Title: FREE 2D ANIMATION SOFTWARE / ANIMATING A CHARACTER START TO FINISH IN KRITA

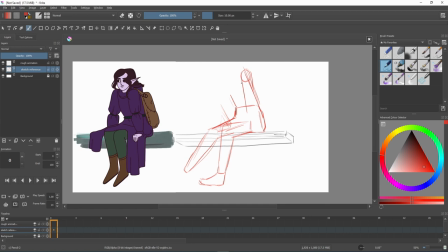(0:00)
Hi everyone, today I'm going to be doing a voiceover slash walkthrough for this animated loop that I made in Krita.
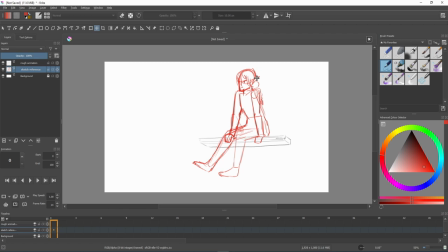(0:07)
So first off, I start out with a sketch. I wanted to animate my character swinging their legs on like a ledge slash bench.
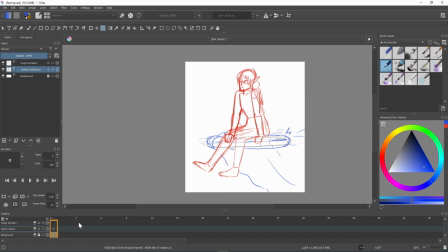(0:15)
I had planned on making more of a background for this loop, but in the end, I cropped the canvas instead. So once I'm happy with my sketch, I lower the opacity and make a new layer, and this is where my rough animation is going to be.
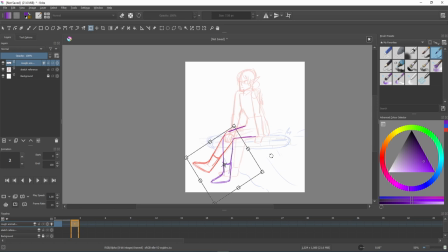(0:31)
So I'll start out with drawing one leg, using the sketch as a reference, and I like to keep each of my animated sections on different layers so that way I can adjust the timing and maybe even delete things or clear the frame without removing other elements from the animation.
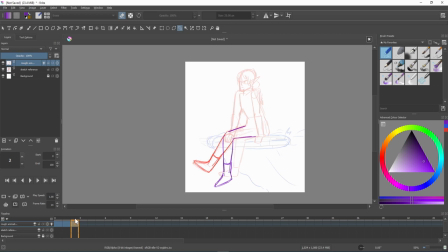(0:49)
I sketch the leg once,
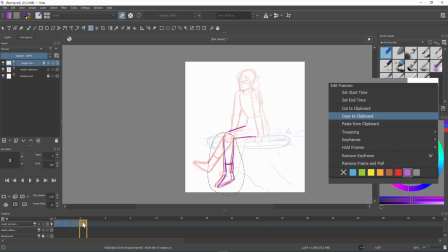(0:52)
and what I do is I copy the first frame across the timeline by right-clicking and selecting copy to clipboard, and then right-clicking on the next frames and selecting paste from clipboard. And this will keep the drawings a bit more consistent.
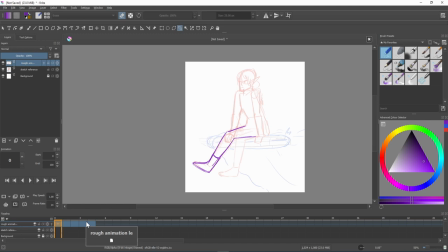(1:07)
So to arrange the poses for this leg, I'll then use the selection tool and the transform tool to bend the leg from the knee and then at the ankle to get the right poses.
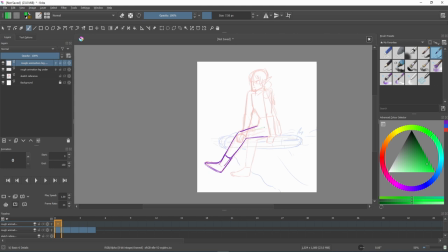(1:21)
Now, sometimes when I animate, my process is never entirely straightforward. Sometimes I'll go on a tangent or do something and try something different before I realize that there's a quicker way to do it. So on a new layer, I sketched out the other leg and I started to do the same thing that I did for the first leg.
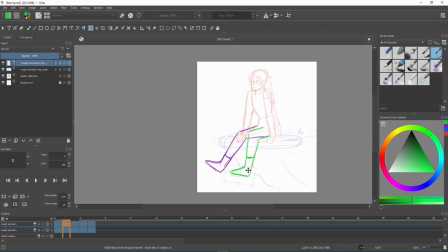(1:40)
I used the selection tool and transform tools to select and rotate it at the knee and then the ankle. But I then realized that I didn't have to do all that. I could simply animate one leg and then copy it later. So I decided to hide the first leg animation layer I'd done.
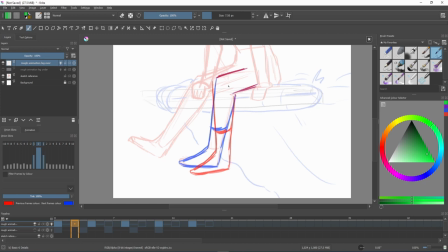(1:58)
And I then added in some extra in-betweens to make the movement a bit smoother. I wanted the leg swing to be quite relaxed and maybe pause when they tilted the foot up at the top of the movement, and then when the leg swung back, I wanted it to pause a little more as well.
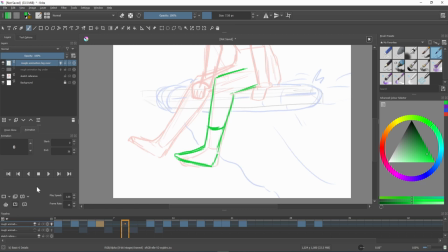(2:20)
So as you can see, this is just me here adjusting the frames and adding in a couple of in-betweens just to get the movement right. It is super important when you make an animation to keep flipping through and playing it to see whether you like the timing. I then duplicated that layer and moved the frames along the timeline,
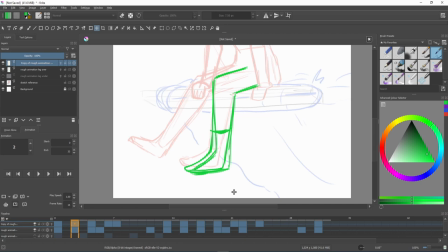(2:39)
and then moved the last frame back to the beginning so it would be slightly offset from the other layer. Once that was done, I then moved each frame individually using the move tool to match the other leg's position on the sketch layer.
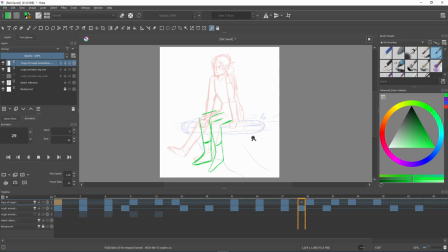(2:54)
So I decided the animation was a little fast and the legs weren't offset enough. So I added in some extra hold frames and moved the second leg along a little bit more in the timeline so I could then drag that end frame back to the beginning.
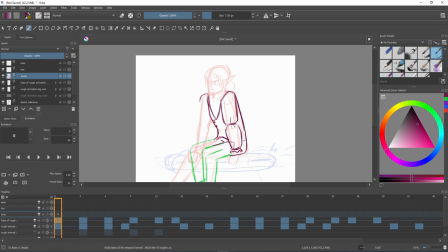(3:09)
So when I'm animating, I like to think of my animation as a jigsaw puzzle, and it has several layers. So some elements will be above animations, some elements will be beneath. And I made a body, hair, and eyes layer, and I started sketching out the clothes on the body.
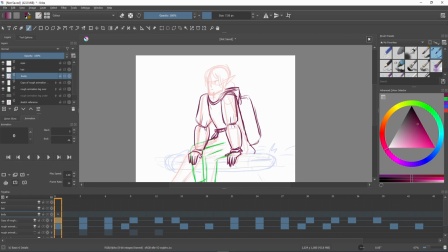(3:28)
And this would be my rough template for the rest of the animation. So the torso and the arms would remain still, but I then added in some robes that went over the top of the bench ledge that would then blow in the wind.
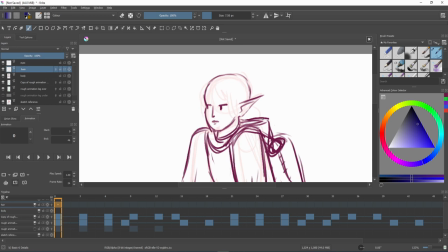(3:42)
I also decided to add a blink later on, and I also wanted a little bit of wind to rustle the hair. Now, when I finally got to sketching the head, I wasn't entirely sure how I wanted my character to look,
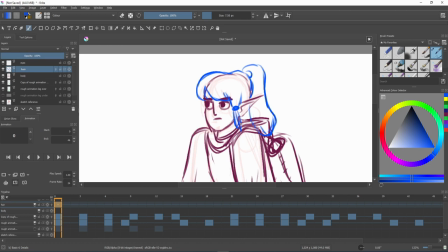(3:56)
and I wasn't too sure about the hairstyle either. So as you can see, I went through quite a lot of changes with the styles.